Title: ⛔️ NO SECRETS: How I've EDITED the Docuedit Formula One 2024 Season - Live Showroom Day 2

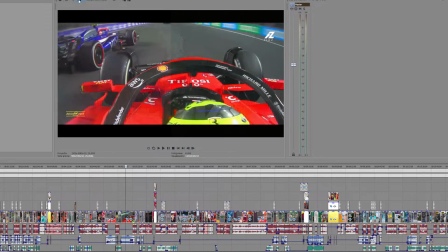(8:15)
deactivate the filters at the left side of the screen, as you can see here. At the left side is the original footage without any kind of edited process and anything.
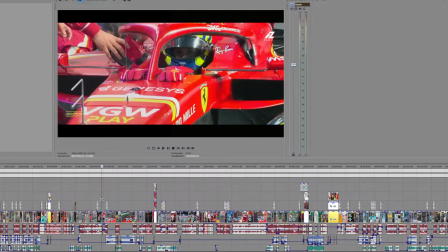(8:26)
In all images, you can see how red color is a bit more,
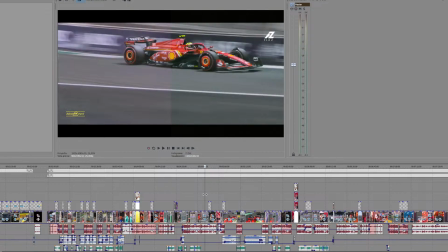(8:33)
is dominating the image. You can see here is super visible. The left side, you can see that it's a bit of red, and once I put all filters together, the track, for example, is much more gray, as it should be. And this is something I did in the whole project, guys.
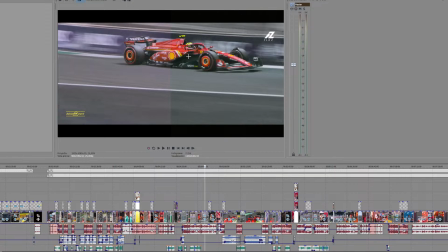(8:48)
And also you can see how, for example, the colors of the Ferrari car is much more saturated. I added a lot of saturation in the color, but only in strong colors, like for example red,
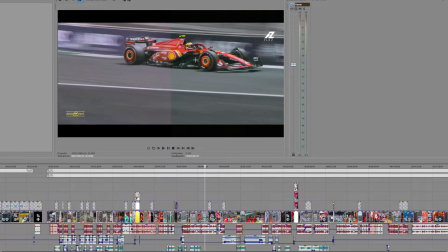(9:04)
and not, for example, in the whole image, you know. For example, in the track and in the boards at the background, the saturation is not so high. It's only saturated in determinate colors. That effect makes that the cars looks much more beautiful and they shine much more.
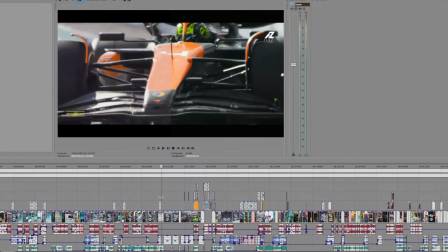(9:21)
For example, let's see the McLaren. Let's see if we can find image footage in the Lando Norris edit.
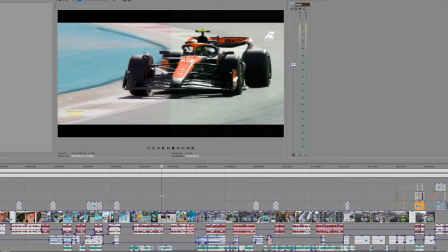(9:28)
That is very interesting to see the McLaren car. For example, here also super visible the color correction,
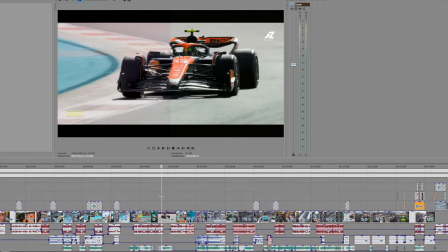(9:36)
how in the left side without filters the image is much more red, and the orange of the McLaren, let's see,
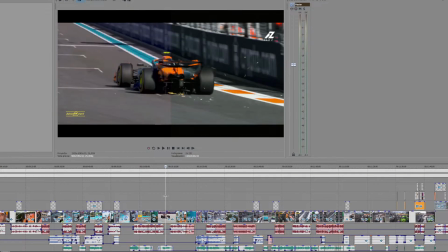(9:44)
is not so strong as you can see here.
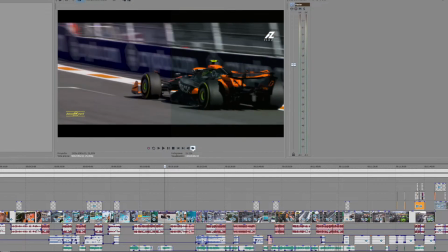(9:48)
But once I put the filters here at the right side, the orange papaya of the McLaren is much more stronger.
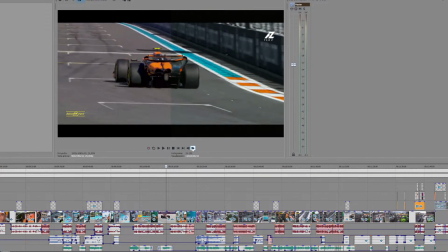(9:55)
And if we go to the original footage, you can see how the orange is not so intense. And this is something I realized making this project, guys.
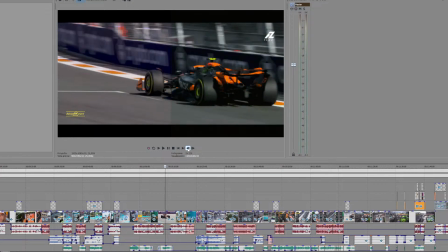(10:00)
And this is an effect that personally, it was my way to edit the images, no? It just was my way. But I think, in general, I'm super happy with the colors and how I was able to edit the images.
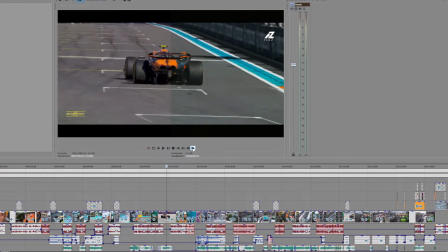(10:14)
For me, makes very beautiful the images of the cars on track. Much more natural color, as I said before, much more intense at the same time, but not so intense at the background.
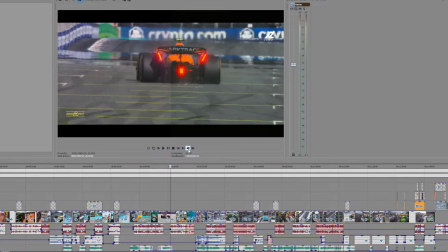(10:26)
You can see how the boards at the background that says crypto.com, yeah, they are a bit more saturated, but it's not so intense, you know.
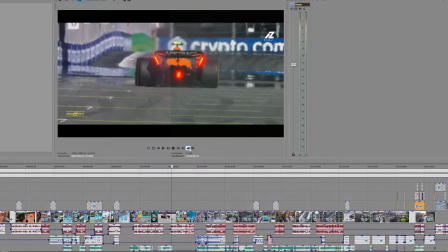(10:34)
It's really a really natural process. Even the red light, what is flashing, you can see, is more or less at the same intensity, the lights. I didn't want to increase so much the saturation in a point that should be too much, you know, strong, the colors, you know.
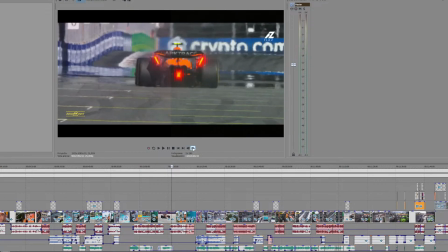(10:53)
It's in that way, I think it's much more, I was able to increase the saturation, but maintaining the essence of the footage and the natural colors. So I really love it, guys. This is one of the things I really wanted to show you. Maybe for some of you is silly or it's not interesting enough.
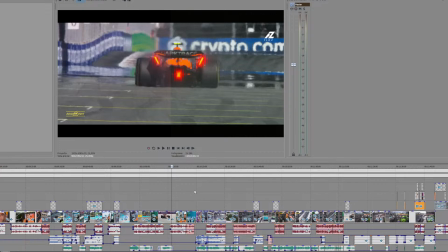(11:12)
You just really want to see the final video and that's it. You are not interested in the colors and in the effects I put in the video, but I know some people really enjoy it, you know, to know these explanations of the colors. Another important point is, for example, I explained it in the episode,
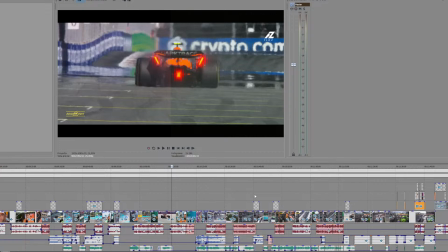(11:32)
I think it was in the episode 3 of the Developer Diary Docuedit, the graphics that I use.
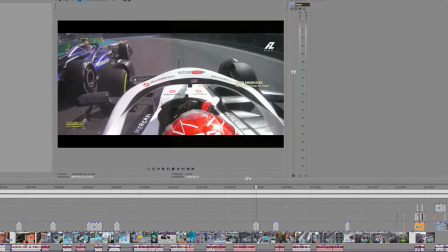(11:38)
You can see here, normally every time I saw an onboard camera of one of the drivers, here at the right side you can see the name of the driver and the thing what is racing for, you know. And as you can see, the text is really simple.
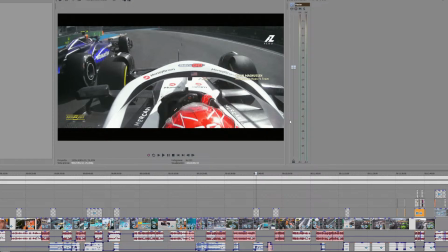(11:56)
It's not containing a solid graphic, as for example I did in previous documentaries like the Silver War or Silver versus Red.
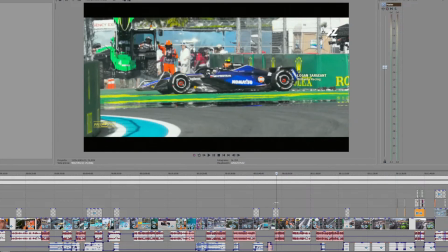(12:05)
It's really simple text that is floating on the screen.
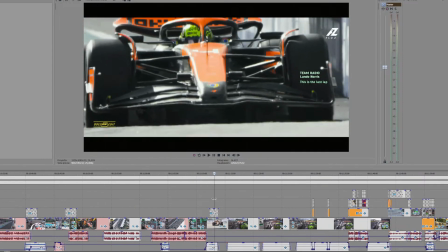(12:09)
And this is the TIN radio message. Every time you see or you listen at TIN radio, you will see at the top the name of the driver who is in the TIN radio, and just behind the text.
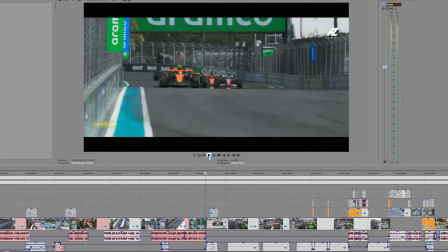(12:21)
For example, let's put the sound.
This is the last one.